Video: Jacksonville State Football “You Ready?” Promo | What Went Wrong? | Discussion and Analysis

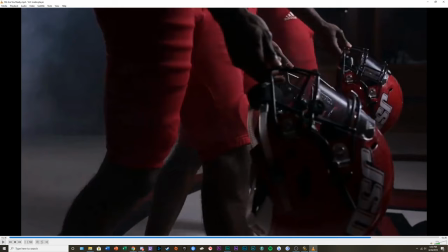Most of the light is hitting them. Whereas I feel like our main focus should be the person who is closest to the frame, but we see he is out of focus. Because we can clearly see this thumb right here, where like we see this gentleman's hand.
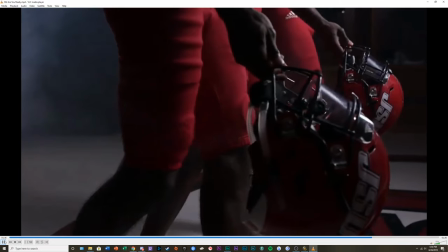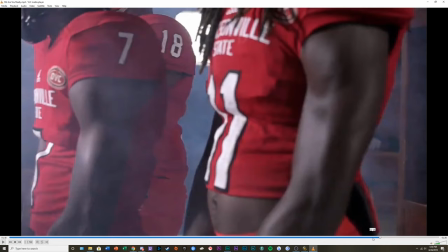And then this is just a very, very, very, very, very,
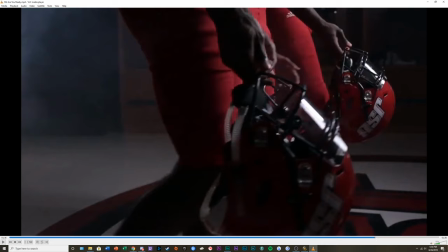very big blatant breaking of what's known as the 180 rule. Not super complicated, but just to explain it here,
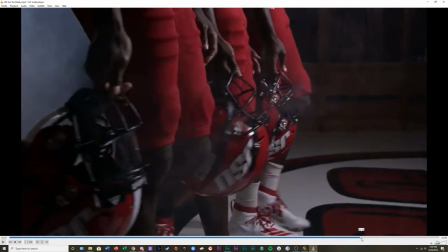to kind of explain what I'm going for here, we establish them walking from left to right. Okay. This is how we perceive their profile walking. This is where we put ourselves in the camera, where we perceive the motion to be going.
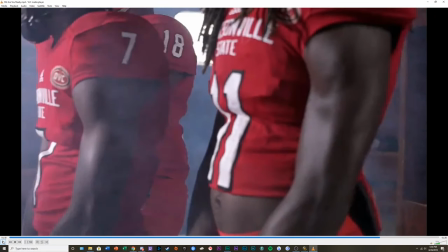All right, even though there's a blank frame, boom, we come from the completely opposite side, and it is incredibly jarring. And I know I keep using that word, jarring, but that's just how I felt throughout the entire thing.
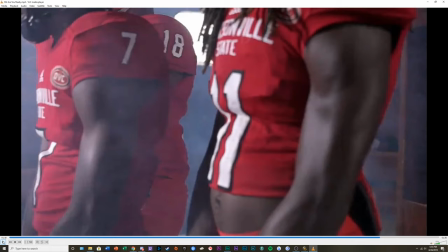Just out of nowhere, jarring.
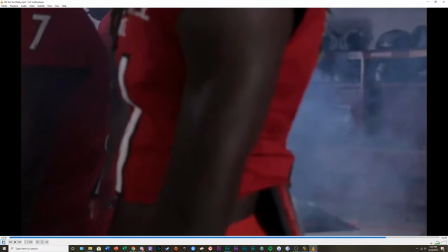So let me move here. And I don't know what it is about this shot.
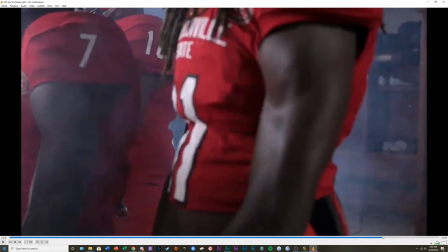Everything else seemed fine, but I don't know if it was about the motion or whatever. It felt weird and awkward to me, just the motion of the camera.
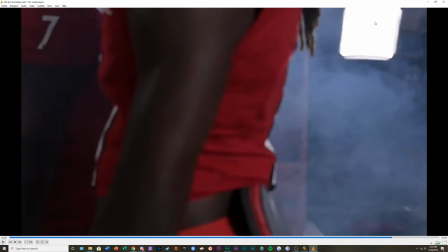And then, boom, why can we see your light in frame? No, you should never, ever, ever, ever, ever, ever, ever, ever, ever see your light in the shot.
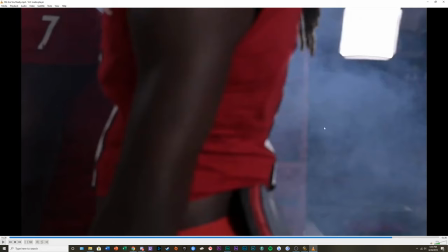It is blatantly in the shot.
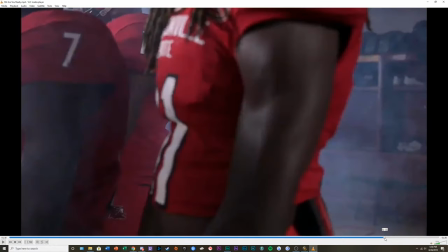So much in the shot that it actually becomes the focal point of the shot for a brief moment.
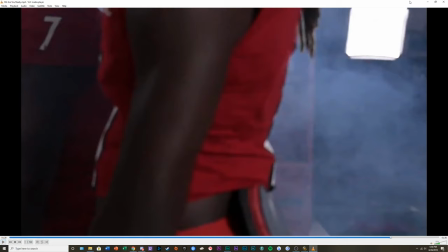Like, it's so incredibly high contrast compared to the rest of the shot. It's so overexposed that you can't help but notice it.
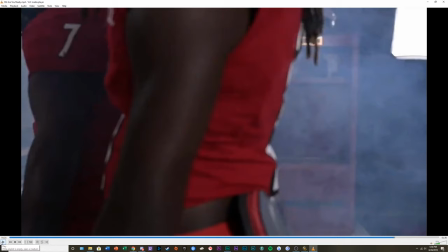I don't understand how this got passed the cutting room floor. That legit boggles my mind.
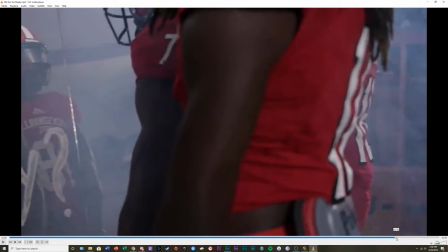Then we go to this shot, this turn.
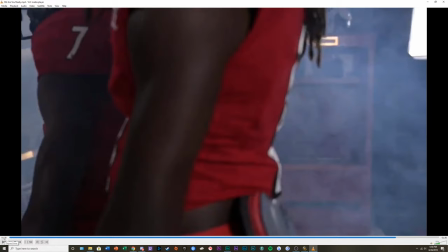Like I said, the turn itself feels very bouncy, very wavy, not smooth.
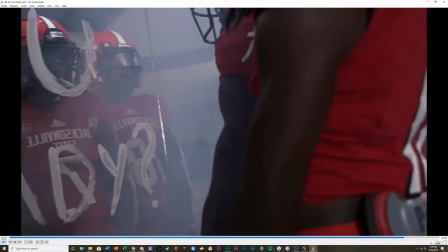So I don't know if this was done on a gimbal or handheld. If it was done on a gimbal, was there a remote that someone was pressing manually and there wasn't a set path or anything? Because I know if you try to turn the gimbal, the turn should be relatively smooth.
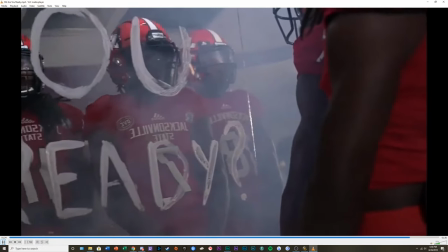But yeah, see how bouncy it is?
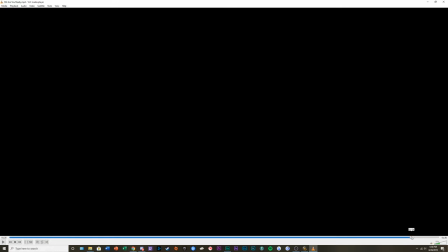See how just...
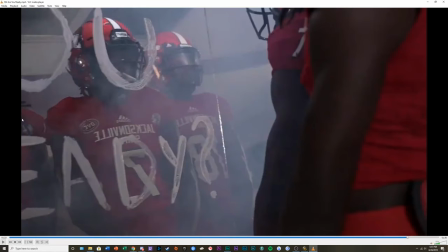And then the problem is too here, and this just goes back with lighting. A buddy of mine mentioned this. These two gentlemen their face is extremely silhouetted. Very ominous, very dark, and I get the vibe.
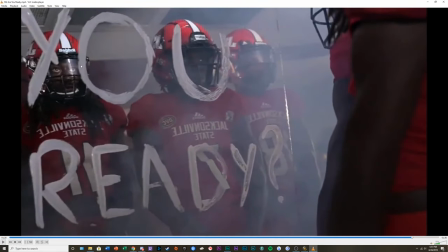When we get to this person, why is he so incredibly lit? Why is his face so prominently lit? It doesn't match with the vibe that they're going for at all.
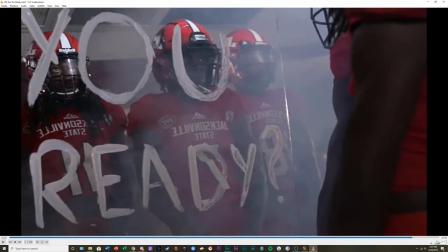like you have these deep dark profiles of these two other players right here, but then there's just way too much light on this person. It's jarring. There's that word again. And then also
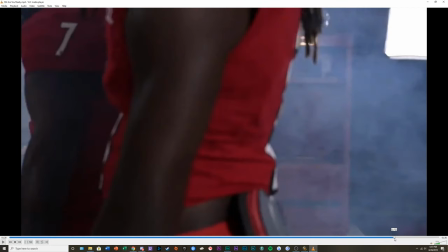this shot started a little bit too late and ended too early.
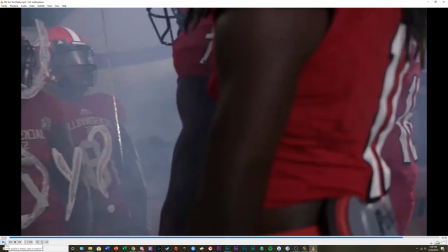If that makes sense, if that makes any sense. Because we barely see the you ready.
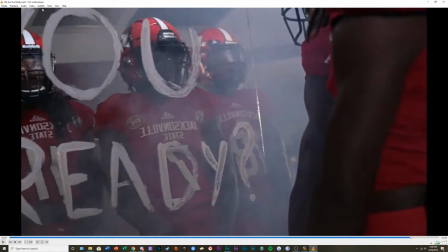I want you to see how quickly before the Y and the R come into frame to when it cuts.
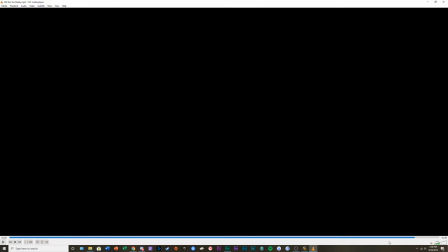Like, it was barely in there. That could have been stretched out a little bit.
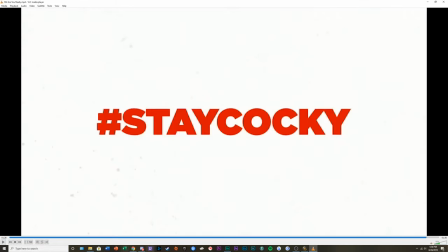But that's the end of the video. And then I'm also not going to mention how the choral music comes back in.
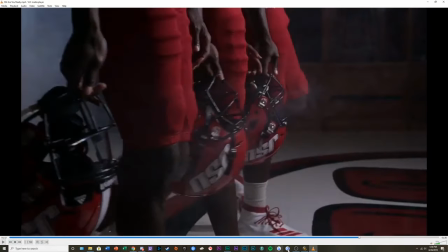I actually am going to mention that because it makes me mad.
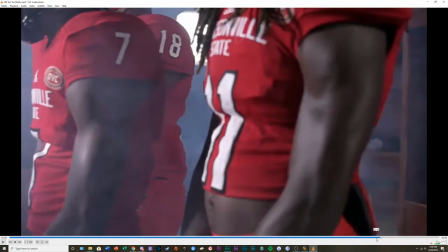Cut, and then you right there. That's a good place to cut it for the modern music track.
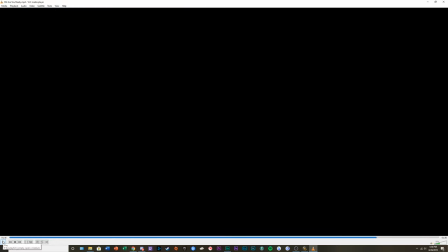But then I want you to hear how just suddenly the choral music comes back in,
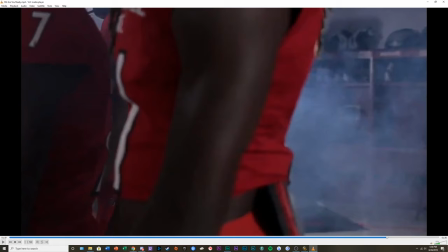and there was no fade or dip off on that last track, so you kind of still hear the impact of like the next beat of that modern song. A fade could be a simple way to get rid of that. Maybe have a fade mixed with like some reverb, so you kind of have some echo tapering off.
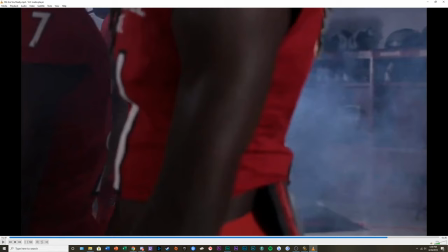Actually, yeah, that would have been good. I feel like a safe way to do that is you have the end of the modern song reverb and echo off to kind of like ease into
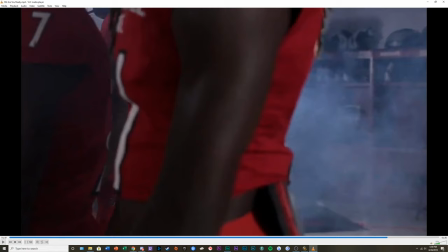the choral piece, since it is very echoey and reverby, considering it was more than likely recorded in the church.
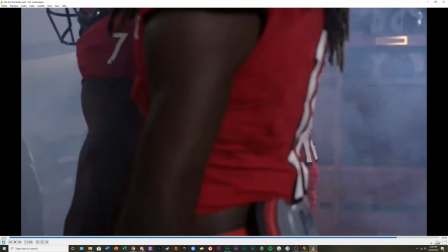So, and then it starts so jarring too, but yeah, overall,
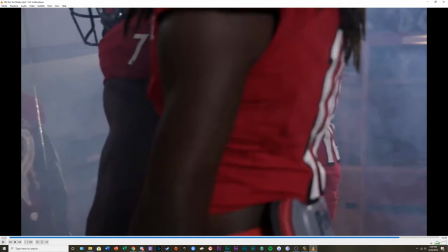I wouldn't necessarily call this a train wreck, but there was too much going on. There were three different types of videos within one.
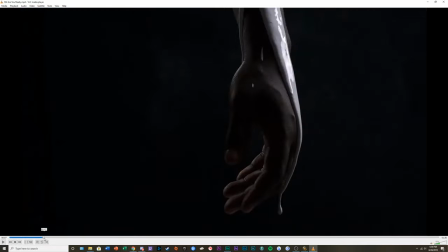You had your super artsy, weird piece right here.
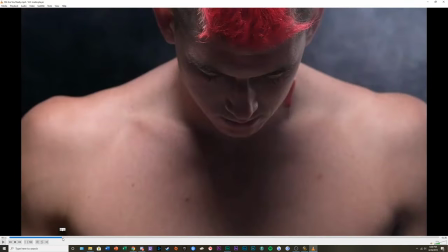That I actually was on board for a little bit, and then it suddenly cut to the hype video
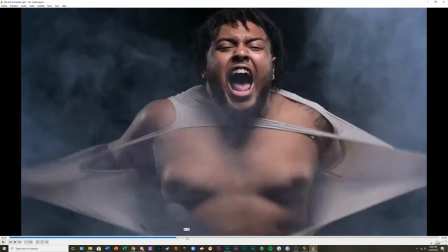with this gentleman tearing off his shirt, and then it got into the stereotypical like football hype video,
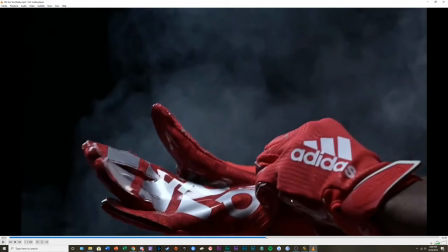and then it just turned into an ad.
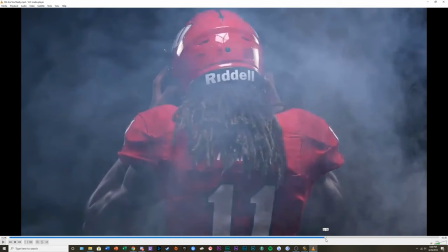It just turned into an advertisement, and it didn't know where it was going.
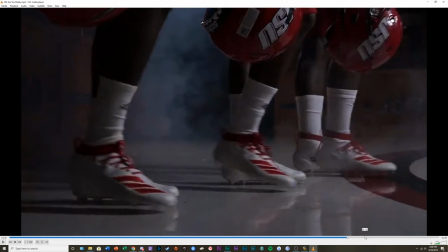I don't know if there is any one singular person to put the blame on. I don't really know if we should be blaming anybody, more just criticizing with a level head,
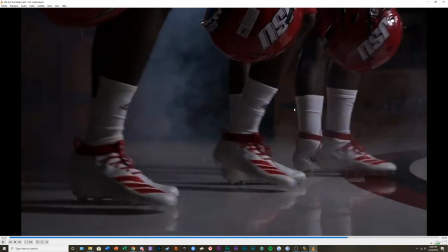because this is film, this is art, and film art is a collaborative media. Someone had to set up all the shots, someone had to shoot it, someone had to do this, someone had to edit, someone had to sound mix. It's a collaborative thing. But
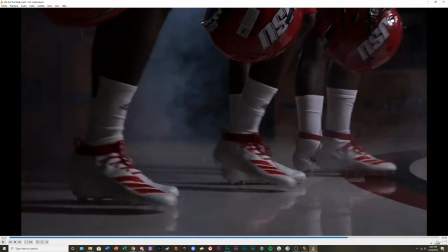it seemed like they had 20 different people with 20 different ideas and directions that they wanted to go for, and they didn't know what to do.
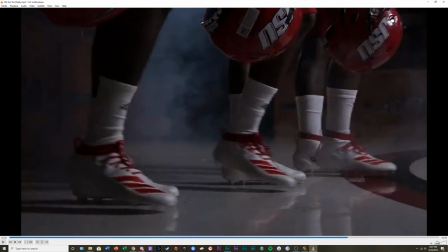I wouldn't necessarily call this embarrassing, confusing, a little bit cringy. I would say confusing and frustrating. That's where I'm going to leave it at. I think this is a very confusing and frustrating piece.
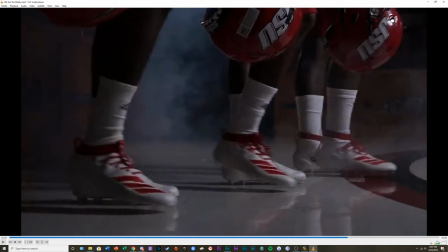Is the JSU Football Twitter going to take it down? I don't know. Are they going to embrace the joke now? Are they going to redo it? Are they just going to run with it? I don't know. But yeah, I'm done ranting.
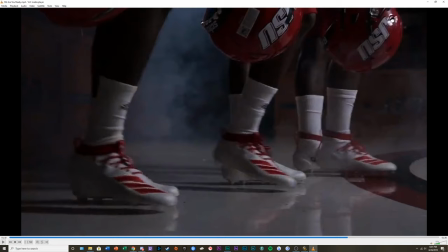A lot was wrong with this video, and it could have been done a lot better. But I know some people are proud of it, and they put lots of heart effort into it.
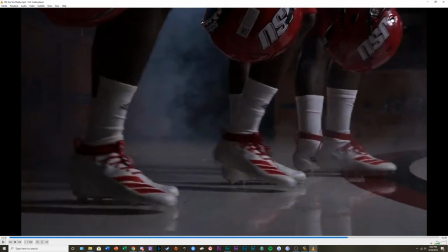So congratulations for creating something. You put something out, and that is a lot more than other people can say.